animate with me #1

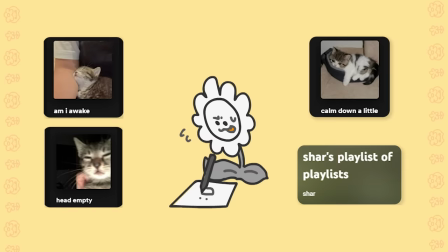I've also placed a few of my favorite playlists I use when I'm animating in the description if you like having your brain tickled while drawing. Okay, back to animating.
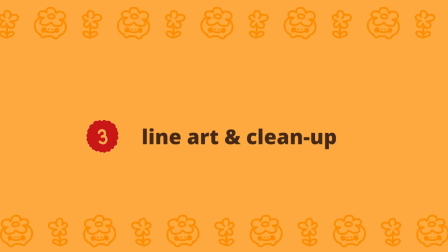Now that we have our sketch ready, we're ready to do some line art.
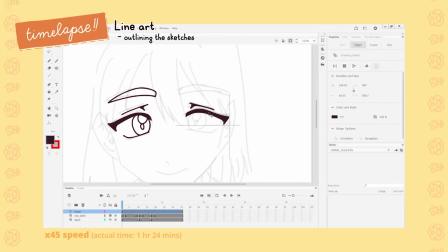Know that this isn't really a requirement, especially if you like having your line art have that sketch-like quality to it,
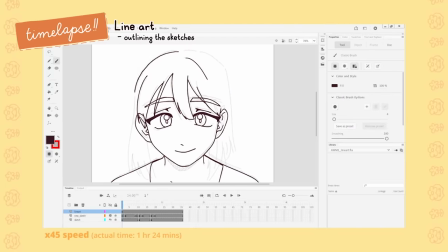but doing this will also help make the animation look more consistent and make it easier to color in the long run consistency is really really important
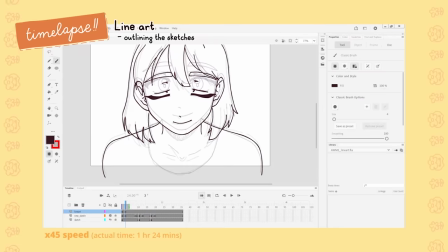it would be a little weird if your character's head suddenly became tiny i'm speaking from experience in adobe animate i use the brush tool
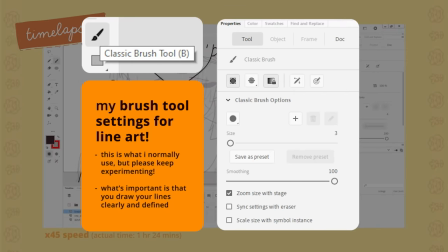for line art it's a vector brush it takes a while to get used to and can be pretty inconsistent at times personally i use it at a static line width of about size 3 or 4, and I have smoothing at 100%, so there's no pressure sensitivity.
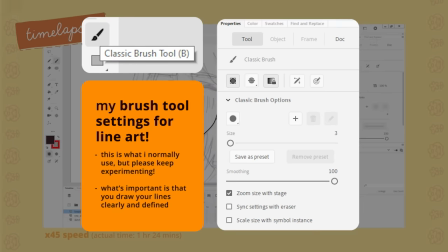I also have the brush tool Zoom Size with Stage, so it's consistent regardless of how much I zoom in or out.
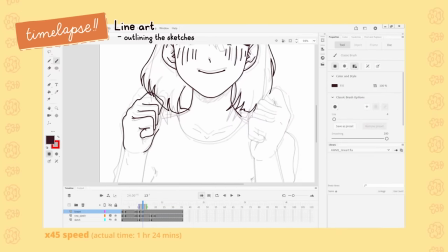One thing that's been really important to me is the use of drawing objects.
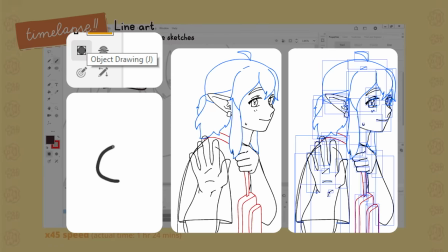Having this setting on places each stroke into a little component of its own, so that way if I need to edit, warp, or erase that stroke, it won't interfere with other strokes.
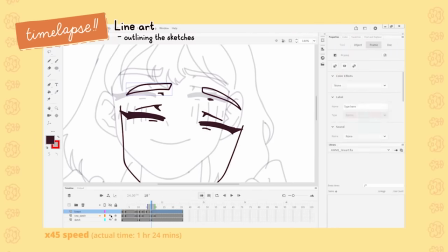If you noticed, I also colored specific brush strokes differently, so it makes doing that a lot easier too.
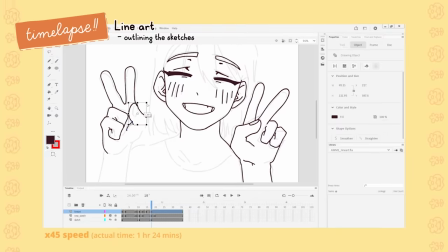Other professional animation programs can work in both raster and vector,
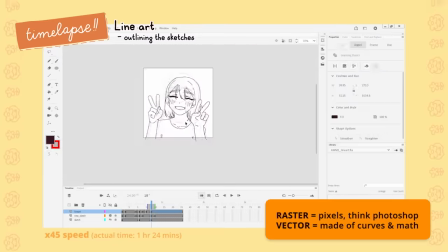and can conveniently erase intersecting lines you want gone, which makes clean up a breeze!
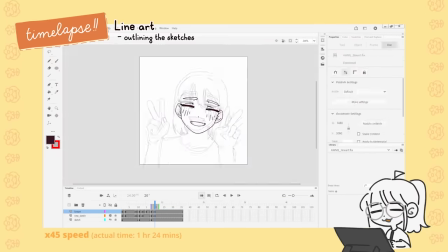I wish Adobe Animate had that, but I don't know, this is my Mr. Struggle moment.
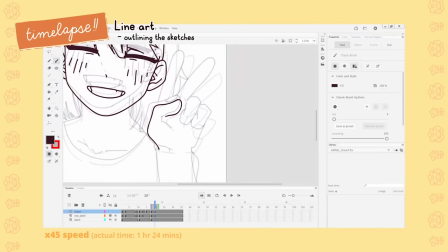Going back to our little animation, Once we have the keyframes done, we can start placing the in-betweens.
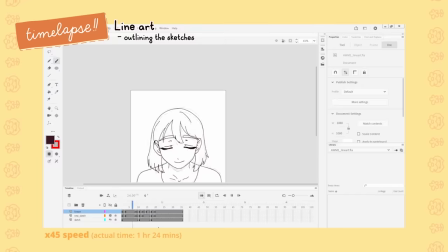So these are frames that help smooth out the animation. I placed a few in between...
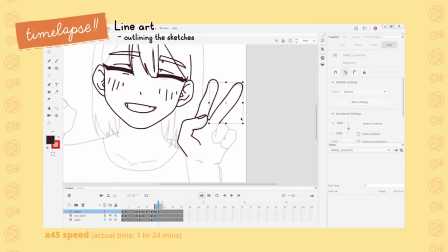Sorry. So I placed a few in between each pose.
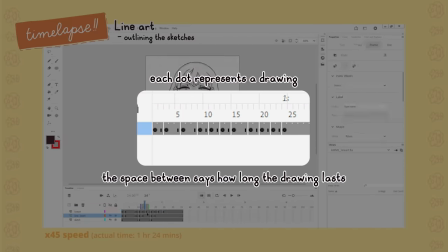Timing is important, I usually place more pauses in between slower movements, especially since there's not much change between frames.
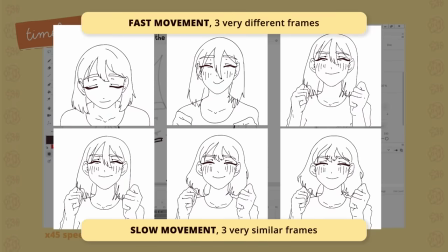And the opposite goes for the faster movements. Smaller pauses, bigger changes.
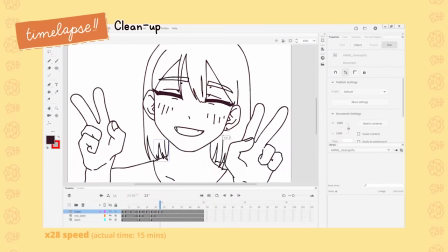Once we've finished drawing all the frames, we can start removing the intersecting lines that make the animation look a bit messy.
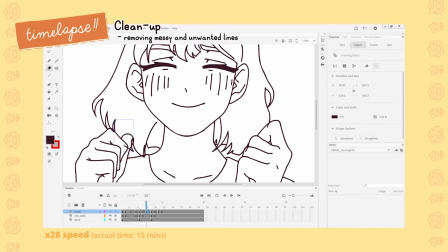I like drawing my line art as clean as possible so that I don't have to spend too much time cleaning it, but some overlaps can't really be helped.
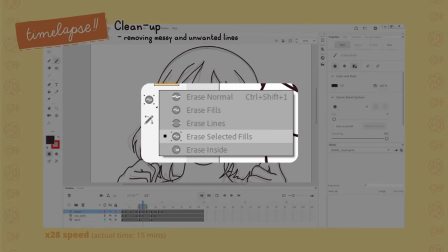I set my erase tool to the erase selection setting here so that I only erase the lines that I have selected. It makes cleaning a lot easier, it's a lot more convenient.
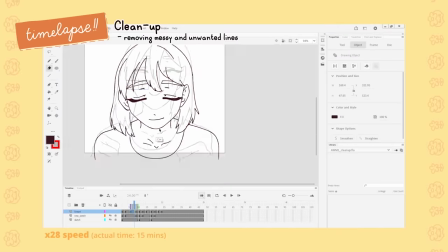Now that we've set up those frames, we can have a quick look over to see our progress and go to the next step of our little project.
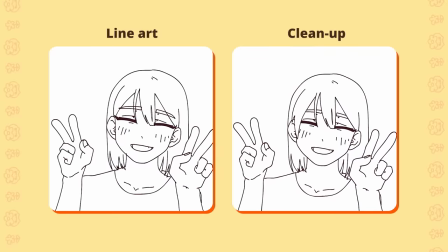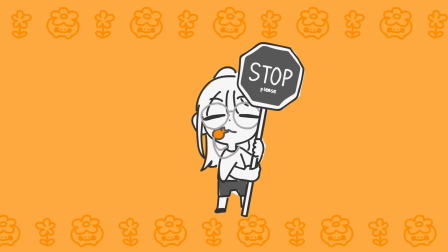Stop! I'd like to interrupt you for a quick ad break. This video is sponsored by XP-Pen.
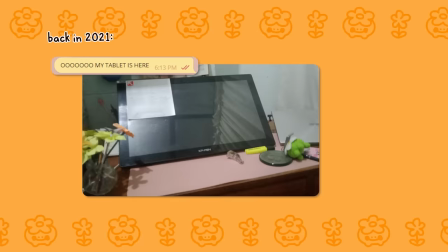I've been using their line of tablets since I switched to screen tablets a couple years ago, so I'm super happy to be able to work with a company whose products I do love using.
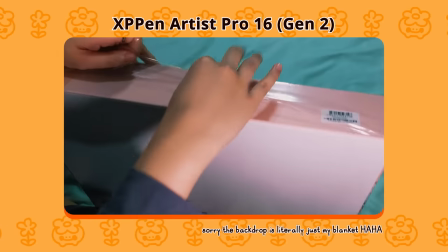Last month, they sent over their new Artist Pro 16 Gen 2 tablet for me to try out.
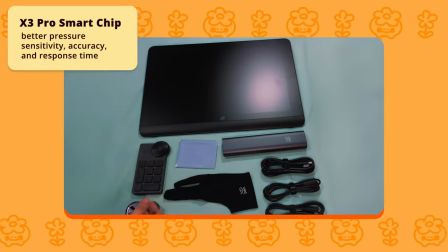Its main features include the new X3 Pro smart chip that improves pressure sensitivity, accuracy, and response time,
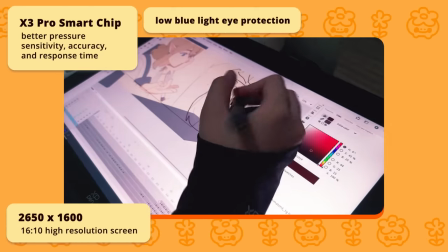a 2650 by 1600 high resolution screen, low blue light eye protection, paper-like surface, a wireless shortcut remote,
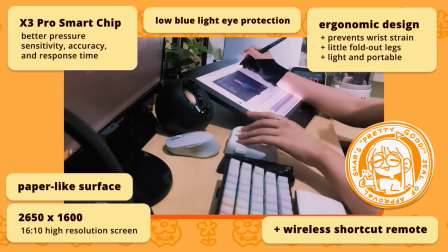and an ergonomic design that makes sure your wrists won't strain when you draw. It also has these cute fold-out legs that you can easily open and close.
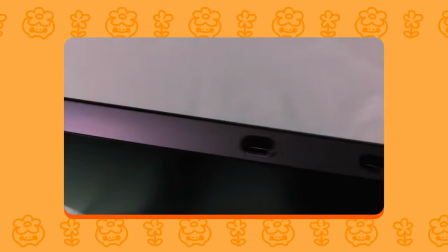It's light, portable, and also allows for USB-C connection.
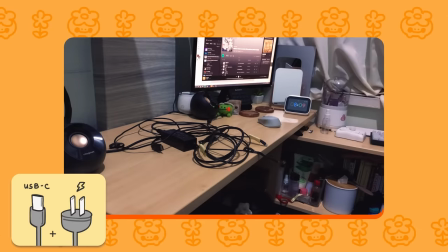And you can actually connect this device to a phone or a tablet as long as it supports usb 3.1 i was able to connect it to my tablet
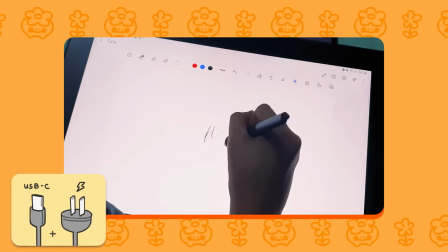and draw from there it's a good bonus to anyone who has mobile art software my pc doesn't come with a usb-c port so
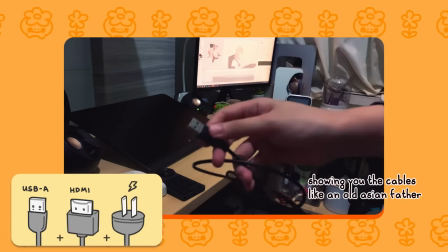i used the usb-a and hdmi cables that came with them all i had to do was connect those and the power
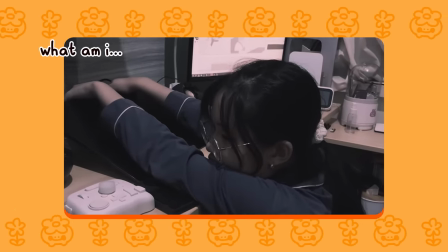cord but i think the video explains why i almost failed my hardware classes back in college